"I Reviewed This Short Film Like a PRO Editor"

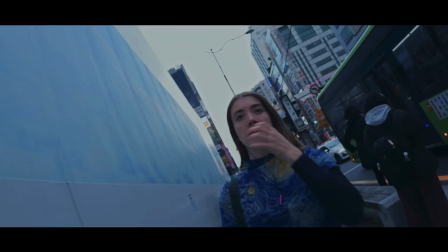[7:56]
There are some scenes where I think you could trim down a little bit, and we're going to talk about that, but overall,
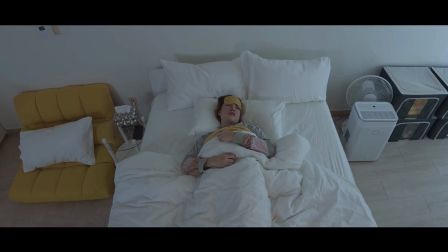[8:01]
it moved well, told the story efficiently, and I just had a great time watching it. So huge congratulations to Leyland on making this film. I really hope you make a lot more in the future because there's so much talent here. And now let's dive into the nitty-gritty of what I think from my editor brain could potentially be improved, and also which specific things worked really well. So let's get into it. We're entering what I call the dungeon.
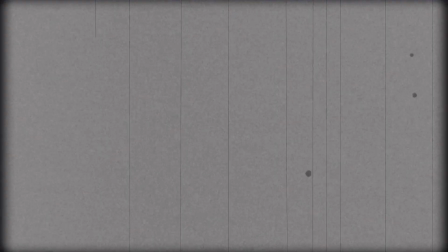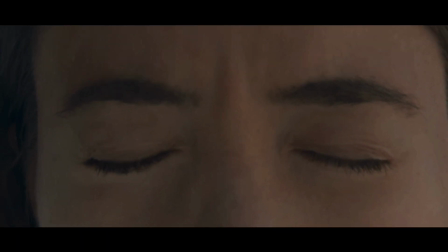Right here, I'm gonna stop already. A very effective opening. Starting off black screen, but hearing the sound coming in, the sounds are loud, they're blaring, and then we cut directly into this close-up on her eyes.
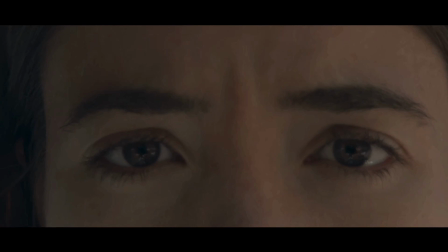[8:56]
And this was a good example of how I was talking about the good acting in here, because her eyes are very expressive. We can tell there's some discomfort, there's some tension here, and so we automatically know that the loud noises are likely bothering her. So it's a very effective start.
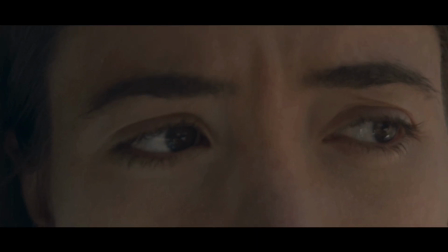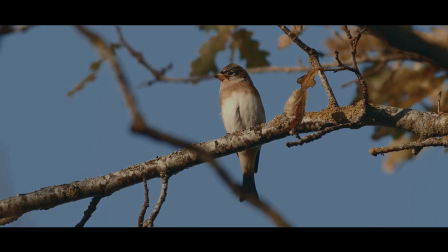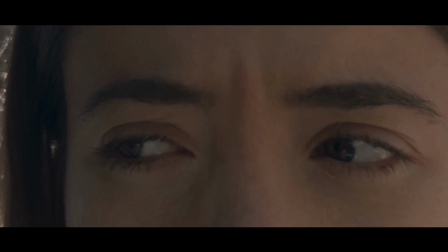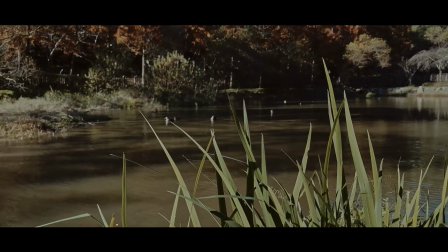So this sequence here where she looks at the birds, I think you can cut away from her eyes quicker. We linger on her eyes a little bit too long. Once she looks to the left, immediately cut to the birds.
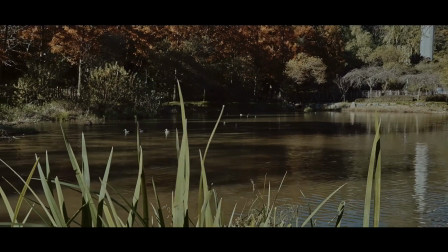[9:54]
Then once we cut back to her eyes, have her immediately look to the right and then cut quickly to the pond. It's just gonna tighten the pacing a little bit. When we linger on our eyes too long, it kind of puts a blanket on everything. And then I think this faster pace is going to help accentuate the fact that she's feeling a little bit anxious in this moment. When we're anxious, we tend to look around quite quickly. It's kind of that darting eyes thing. So cutting quicker is going to tell that portion of the story a little bit stronger and make it all a little bit tighter.
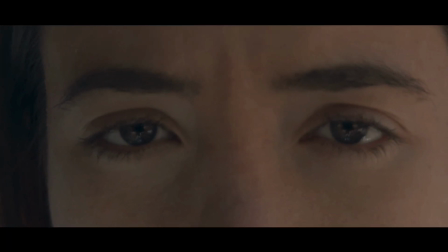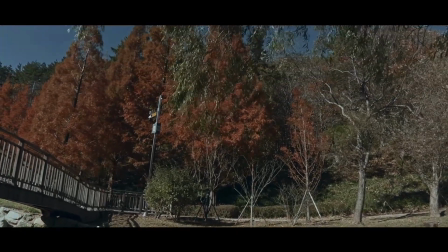I love the shot, the pan up shot up to the trees. It has this feeling of like this vertigo feeling almost. It's a little discombobulating. It's a little bit disorienting. And I just think it's a really, really, really cool shot. So I wanted to shout that out.
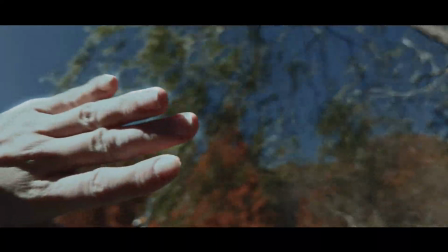The hand coming up, coming into frame and then back down, that feels a little bit random. I don't exactly know why she's doing that, and it doesn't happen later in the film, so I would honestly just cut it.
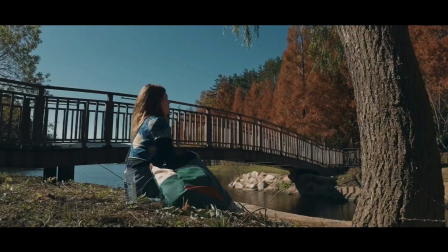[11:13]
Just go from the pan up to the trees, cut down to this wide shot once her hand is down.
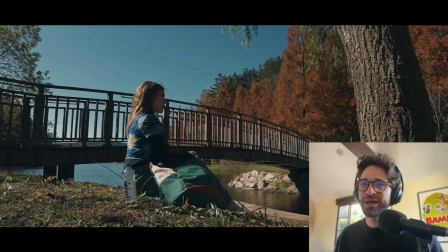[11:19]
Also, this wide shot, beautiful shot. So right here, this is a great example on how composition can strengthen your cinematography. So even though this is shot with an iPhone, this shot is so beautiful because every area of the frame is being utilized.
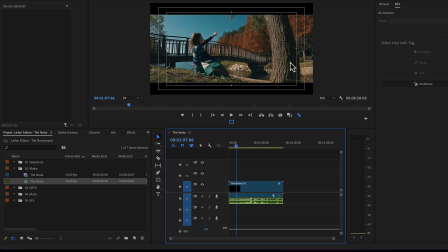[11:34]
There's no wasted space. There's the tree trunk here. There's these gorgeous autumn trees over here. There's the bridge in the back. She's in the forefront. It's just every element works. You don't need fancy equipment to have good composition. Composition is free. So even if you're working with minimal equipment, always try to get interesting shots like these where your frame is being utilized in its entirety.